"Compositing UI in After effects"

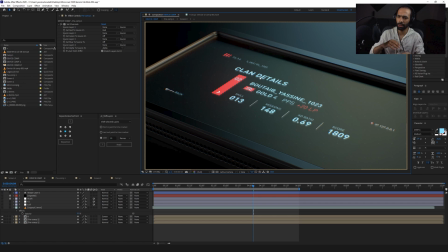There are millions of tutorials out there about after effect chromatic aberrations so what i did i did the chromatic aberration here but i did it in my own way i'm not going to go too in detail about that because you don't need to know that because the kind of thing that i did
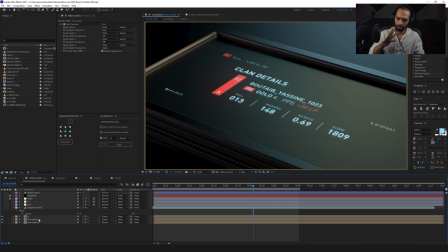here was just because of this picture i don't do it all the time it's just this is what i found so i did the chromatic aberration trick and then i started with it with the first thing first a vignette so the reason i use the vignette is because i don't want you to
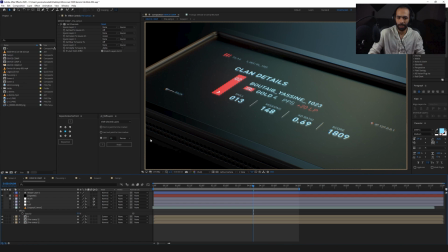look at parts where you don't need to look like why would you look here why would you look somewhere else like you just need to look at the screen that's all i want you to do and that's what i did with the vignette here so the vignette is just a black solid with a faded opacity and faded masks so you can only see outside of the mask which is uh
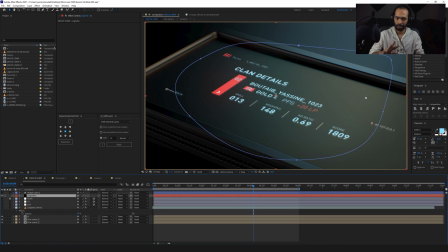here is the black and here is the bright spot this is where the viewer needs to see after this i went directly and i added a blur and as you can see here all these noises that i had on the screen are gone because
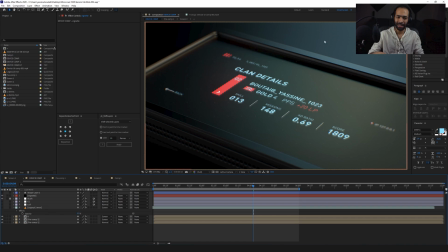i blurred it because again i knew that i'm going to be blurring it and i knew that i wanted to focus on the center so the blur is just to help you focus in the center with the vignette all right now the next thing that i did was i went and i added
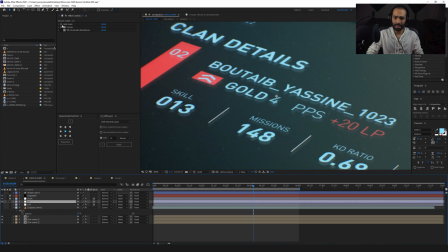a little bit of color correction the first thing that you'll see me adding always is grain all right let's start with that so in the beginning
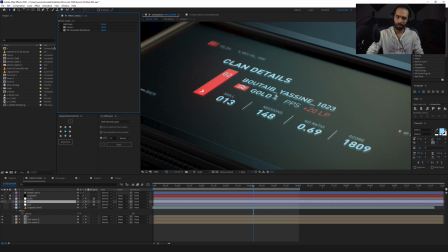the this whole picture is too clean and when you take a picture in real life there is no such thing as is too clean there's always these grains uh in the air uh because of pollution so i went and i added a little bit of grain to give it this
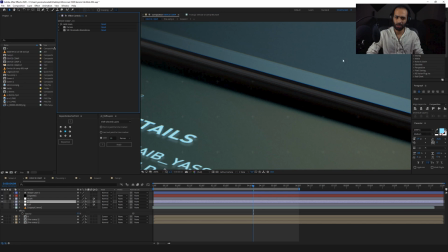texture again without it and with it it's just so little all right and then i went and i
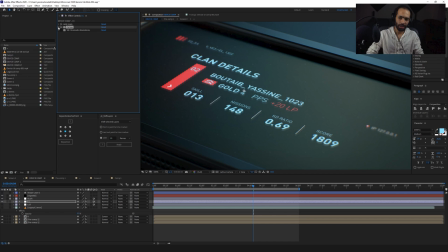did some color correction with some curves i knew that i wanted to go for a bluish kind of look again i want this to be chill i don't want this to be fighting or anything um yeah and then i added one more thing which is the lot here
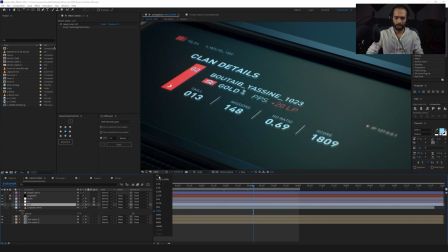basically uh what a lot does is that it just colors your picture according
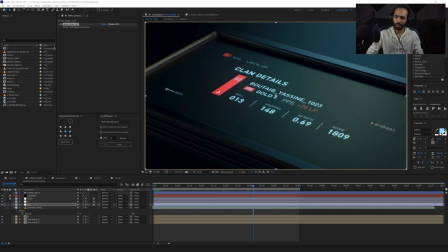to a lot file so for example here i have a bunch of lot lot
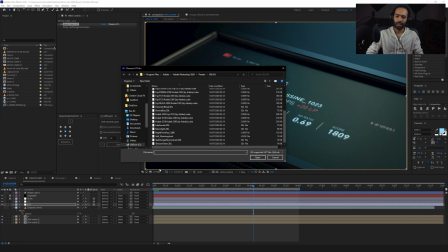files lut files are this kind of um it's like these color correction uh presets for example tension green uh let's go for attention green
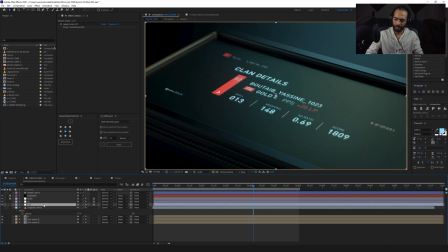it's gonna be like that but it's not gonna be exactly like this because i went into 25 so this is 100 let's go for for example edgy amber let's go for example for 3d strip
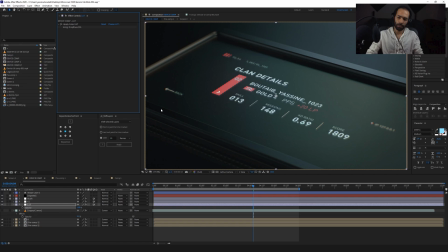you see so it's like there's a bunch of looks to take to take from and there are hundreds and millions of luts out there so you can just find
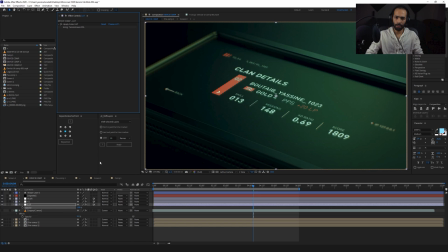but the thing that i want you to focus on uh when i was um when i was doing this is i want you to know that it's you should not just stop there it's like oh no it doesn't look good but i really like the kind of effect but it's just too much no you can always decrease the opacity
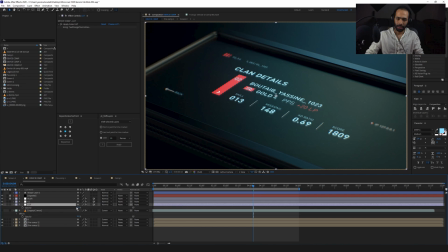of that adjustment layer so yeah and that's how
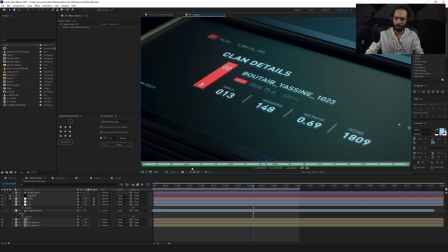I made that's how I made this thank you so much for watching the video and I hope this was very helpful to you in some sort of way again if you like this video make sure you like it because it helps me send this message to more people subscribe share with some friends if you feel like it or if you're in a Reddit or Discord group and you think that they will benefit from this video, just let them know. I do exist on Instagram. Yes, I live there as well. I'll put everything in the description below. You can get the project file on the description below. And I would like to thank Dennis for letting me animate this and make a tutorial about it. I'll put the link to his portfolio below. he's an amazing and talented UI artist so you guys should definitely check his Beyonce.